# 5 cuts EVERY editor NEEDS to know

5 seamless cuts that you can use to create the cleanest edits in the game.
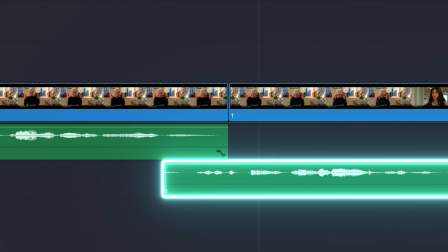Number 1, the J-cut. The J-cut is where the audio of the upcoming clip starts before the video. Having that audio lead you into the next clip makes the cut a whole lot cleaner.
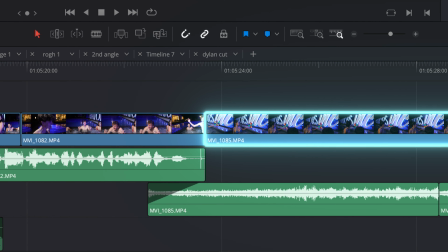Let's have a look at this quick example. Between this clip and the next, there was a very noticeable change in background noise. If I were to just do a jump cut here, the change in noise would be really jarring. So to make this cut a whole lot smoother, I use a J-cut and fade in that background noise. So by the time the audience sees the next clip, they've already adjusted to that background noise and it goes unnoticed. J-cuts can also be used just to make your jump cuts a whole lot smoother. Let's say you're editing a talking head video and you need to cut out all the dead spaces.
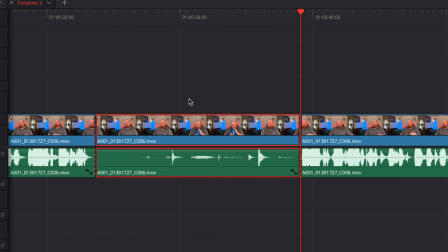Instead of just cutting the clips and bringing them together like this,
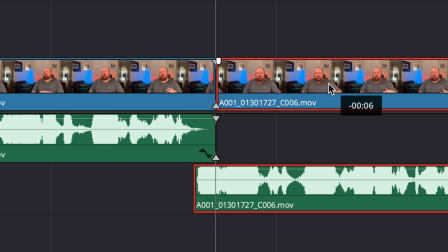use a J-cut and line up the last syllable of the first clip with the first syllable of the next clip and play around with the timing a bit until you get a clean cut. Number 2, the L-cut. The L-cut is exactly like the J-cut, but in reverse.
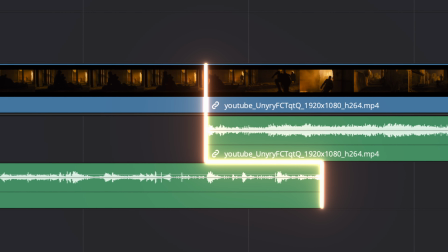So the audio you're hearing in the first clip will carry on into the next one. The L-cut is perfect for editing conversations between 2 or more people.
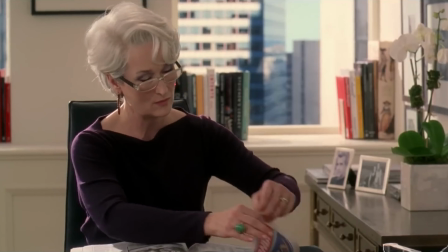So you'll cut from one person to the next while that first person is still talking, and that audio will continue on into that clip. I'm constantly using L-cuts and J-cuts while editing, especially with more IRL content when you're dealing with more than one person's voice. J-cuts and L-cuts are essential for clean editing. Number 3, the cutaway.
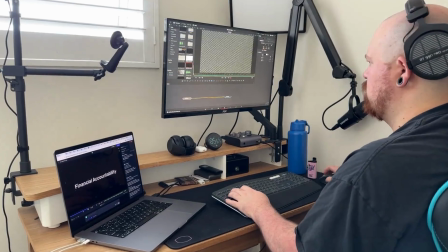The cutaway is just what it says it is, cutting away from your main subject to B-roll that visually explains what you're saying or shows where you are. Cutting to B-roll lets you get your point across in a crystal clear way, which in turn keeps your audience more engaged.
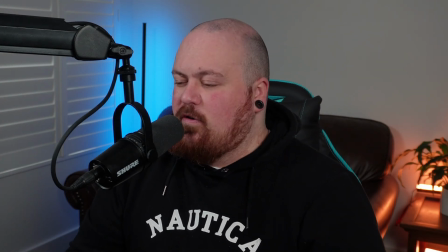Another great use of the cutaway is just cutting away to a secondary camera angle. This is perfect for hiding those really ugly jump cuts. Speaking of hiding jump cuts, before we get on to my 2 favorite cuts to use, here's a bonus one to really help hide the ugliness in jump cuts. This is perfect for talking head videos where you're just cutting out dead space, and sometimes those cuts can just look really ugly and it might not be the right place for a cutaway to B-roll.
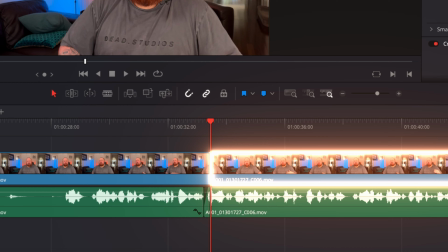So you use a zoom cut. On the upcoming clip, all you have to do is just zoom in a little bit on your subject. This just hides that cut really well by distracting the viewer with that zoom in. Now, onto my 2 favorite cuts. The match cut.
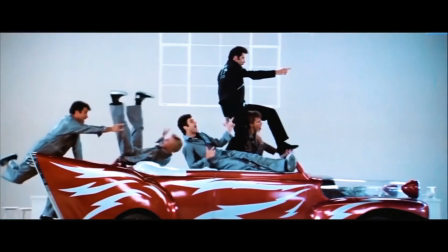The match cut is where you match your subject's actions from one scene into the next, creating a seamless transition from one environment into another.
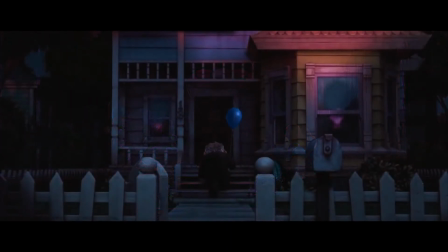There are countless examples of match cuts in YouTube and in cinema.
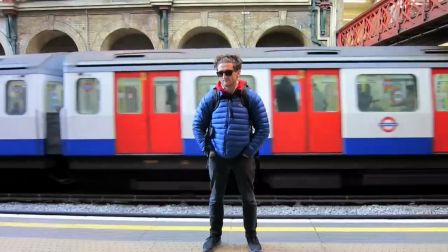One of the most famous ones in cinema, probably from 2001: A Space Odyssey, but my favorite by far is actually in the YouTube space from Casey Neistat. The match cut is perfect for showing the passing of time in the quickest way possible.
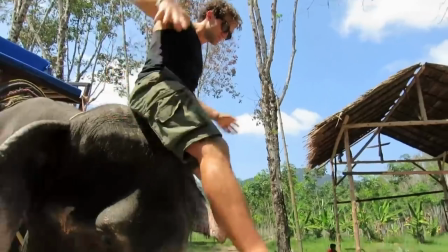We can go from here to here to here without any boring explanation in between. This next cut is by far my favorite and leaves the most room for creativity.
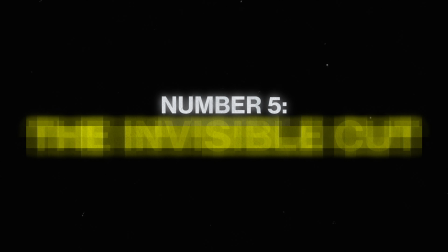Number 5, the invisible cut.
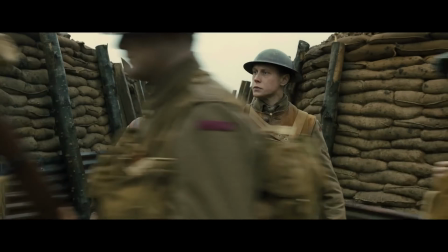Did you see that? Well, if you didn't, that's okay. That's the whole point of the invisible cut.
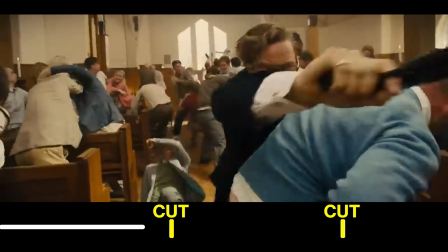The invisible cut uses either action or an element of the scene to hide any cuts and make the scene flow as if it were a single take.
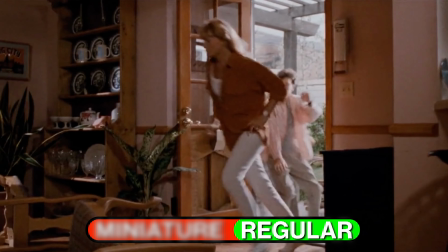This scene from Honey, I Blew Up the Kids uses a whip pan of the camera and motion blur to hide the cut between the regular and miniature sets.
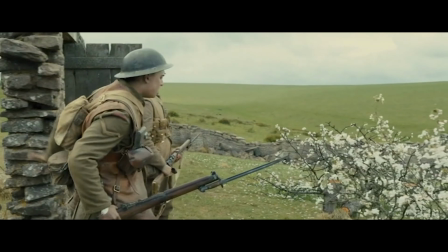While the movie 1917 uses a multitude of incredible camera and
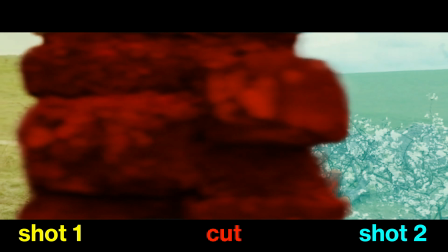editing tricks to create the illusion of the whole movie being one single shot. You can also use the invisible cut as a super clean transition.
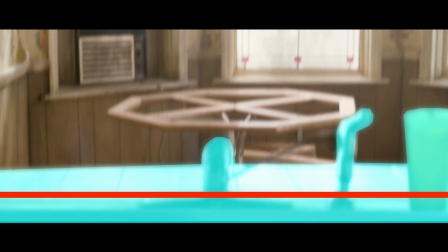All you need is the element of a scene to take up the full width or height of the screen and to be moving either horizontally or vertically across the screen.
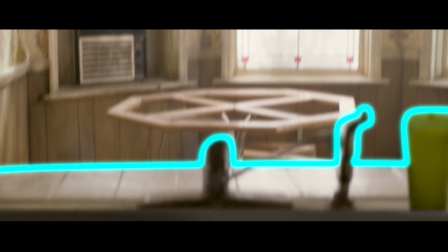Then just create a mask on the edge of this object and animate it to follow that edge across the whole screen.